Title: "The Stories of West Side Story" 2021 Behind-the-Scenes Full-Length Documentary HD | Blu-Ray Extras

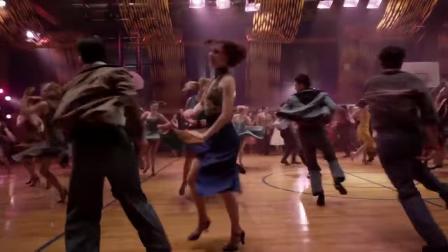And all of a sudden, it gets separated, and everyone starts to show off their skills, their culture. It was really great to see the battle going on between two different styles. We looked at a lot of gyms because we had so many dancers that had to fit in the space. We didn't want it to be enormous.
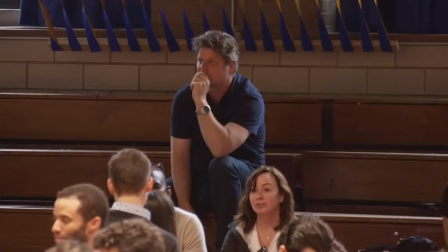It had to be intimate enough to hold the dance, but large enough to work, and it needed to have bleachers.
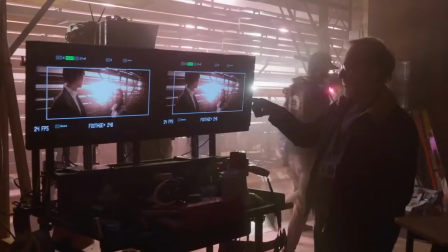Steven and Tony had the idea that Tony and Maria would actually meet underneath the bleachers while the dance was taking place.
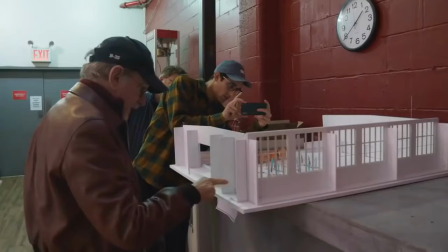But that was shot at Steiner Studios. And then, of course, it needed a stage, had to have good entrances for the Sharks to come in, because the Sharks' entrance into the dance was a big event.
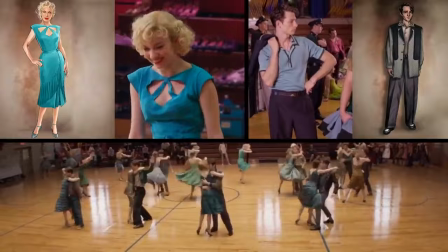Each of the dresses is different, and they are able to hold the gang together as a group,
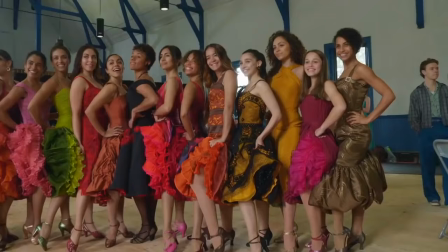and fabric was chosen to do just the right thing, so that it was engineered so that they will open up,
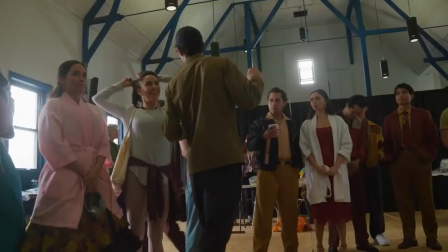and it would give Justin everything that he needed for the movement.
Where's Paul Tazewell?
To be shown the appreciation of the people that are going to be wearing the clothes was very, very moving.
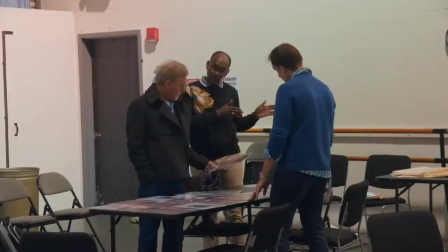We also want to thank Paul's whole team.
Paul was certainly a new kid on the block because I used so many of the same people over and over again, film after film.
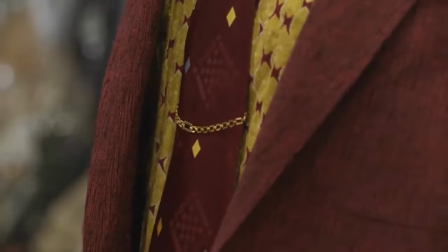But I loved Paul's work. He designed all the costumes for Hamilton. And I loved his work on a few movies he made.
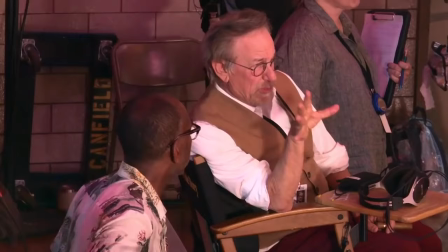And I really wanted to work with him on this.
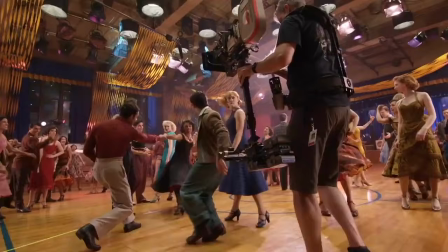Oye, Javi, ponle fuego. Vamos!
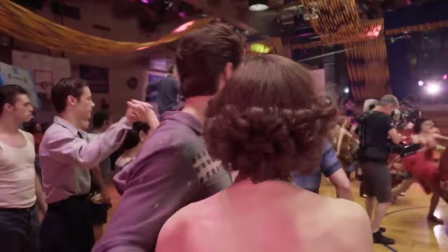The second Paul said, we're going to do a black dress, the red petticoat, I said, sign me up.
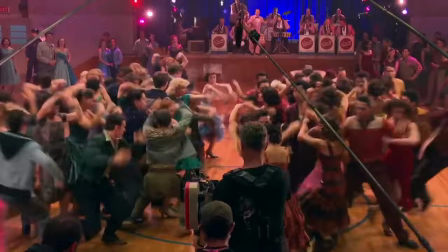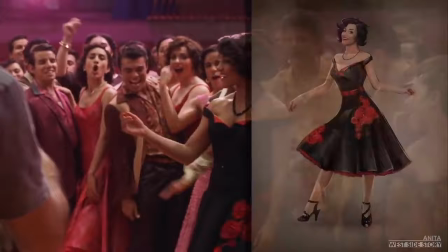I chose to go with black because I didn't want for it to be reflective of the other productions that I had seen.
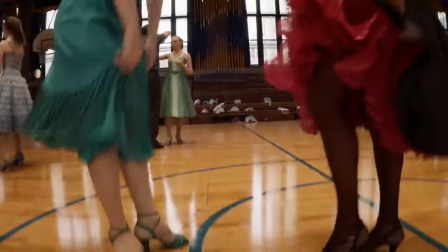And her petticoat is red, so there is this internal fire that's going on for her.
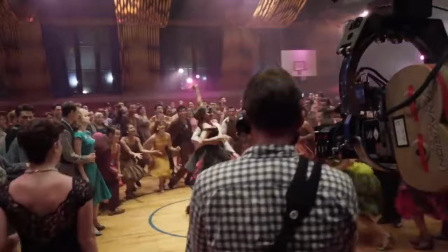Anita's a very strong character, but Bernardo can stand up to her.
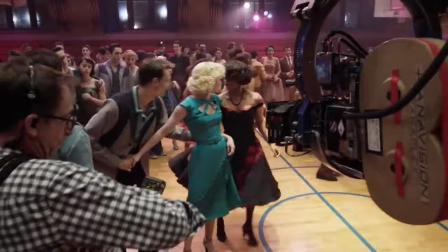Their dynamic is different from Graziella and Riff.
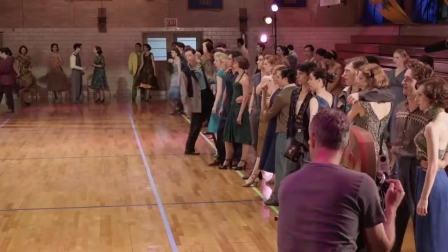That extends to the respective gangs and how, like, Bernardo leads the Sharks and how Riff leads the Jets.
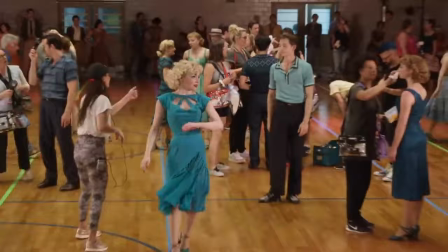It's a big part of the storytelling through dance. I consider myself a pretty immersive and method actress, and little did I know I was meeting my match.
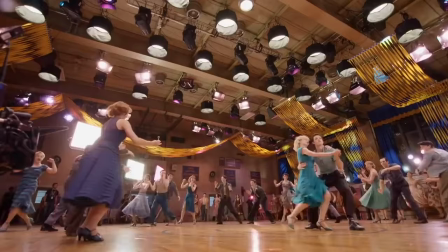I said it was very important to me. When we're at work, we are together. I want to build this physical relationship with this person, so when the camera's rolling, it doesn't look forced.
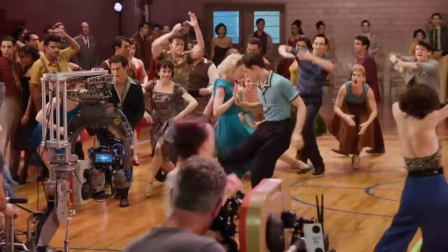So when I expressed that to Mike, he was 100% in for it. We just had a blast on creating that young love that is not great.
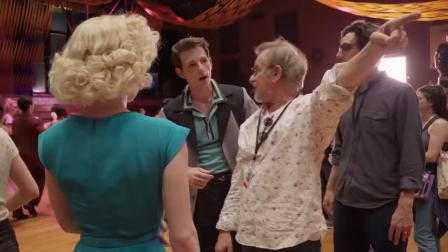I remember she told me, whoever the leader of the Jets is, that's who Graz would be with.
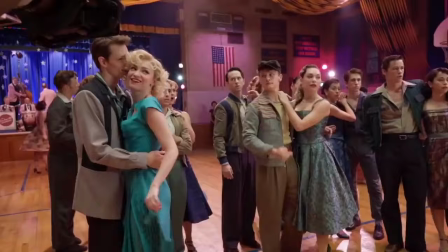We were given a lot more depth to Graziella than in previous productions, and getting that opportunity to be more than a dancer.
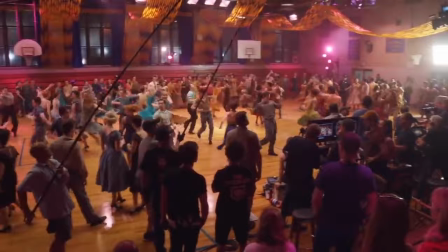The Dance at the Gym was 60 dancer actors and 150 extras, and some very,
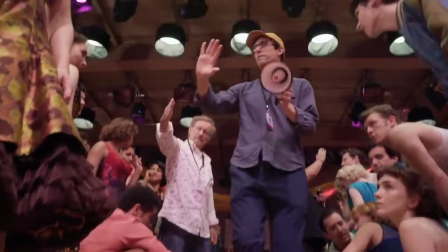very ambitious shots that involved a lot of people, a lot of moving parts, and oftentimes took a long time to capture.
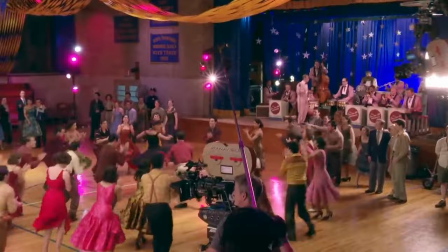Every time you deal with a whole bunch of people in the frame, it's a nightmare for a cinematographer because we wanted to create that sense of deep focus.
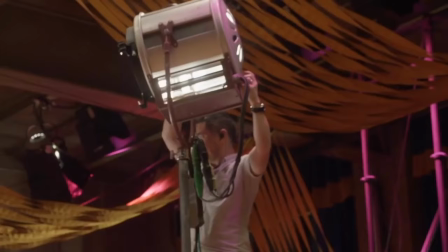So that requires tremendous amount of light.
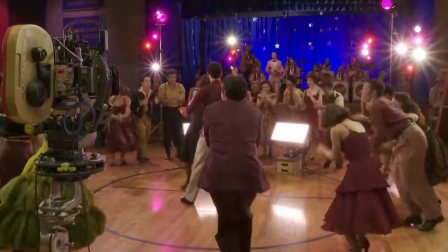This was the movie that had to be sharp all the way from the foreground to the background to reflect the beauty of the story, to reflect the beauty of the dance.
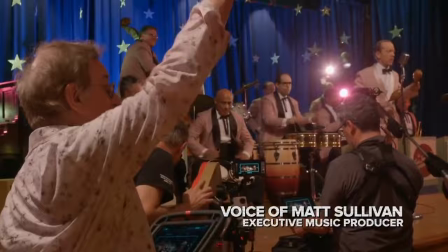The New York Philharmonic played the Mambo with Wayne Bergeron, who is one of the best trumpet players in the world.
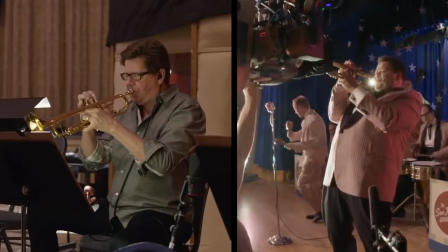We even extended the trumpet solo so Wayne had time to really blare and hit some extra high notes. The amount of excitement for this moment that we're living is so huge that I don't know how hours pass and I just keep dancing.
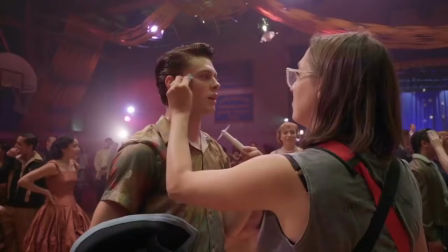My sister passed away when I was 3 and she was a dancer. And so I danced for her. She's the reason that I dance. You're dancing 14 hours a day in hot heat, nothing but sweating everything out. I was melting. A lot of the guys get to take off their jackets. I was not one of those guys.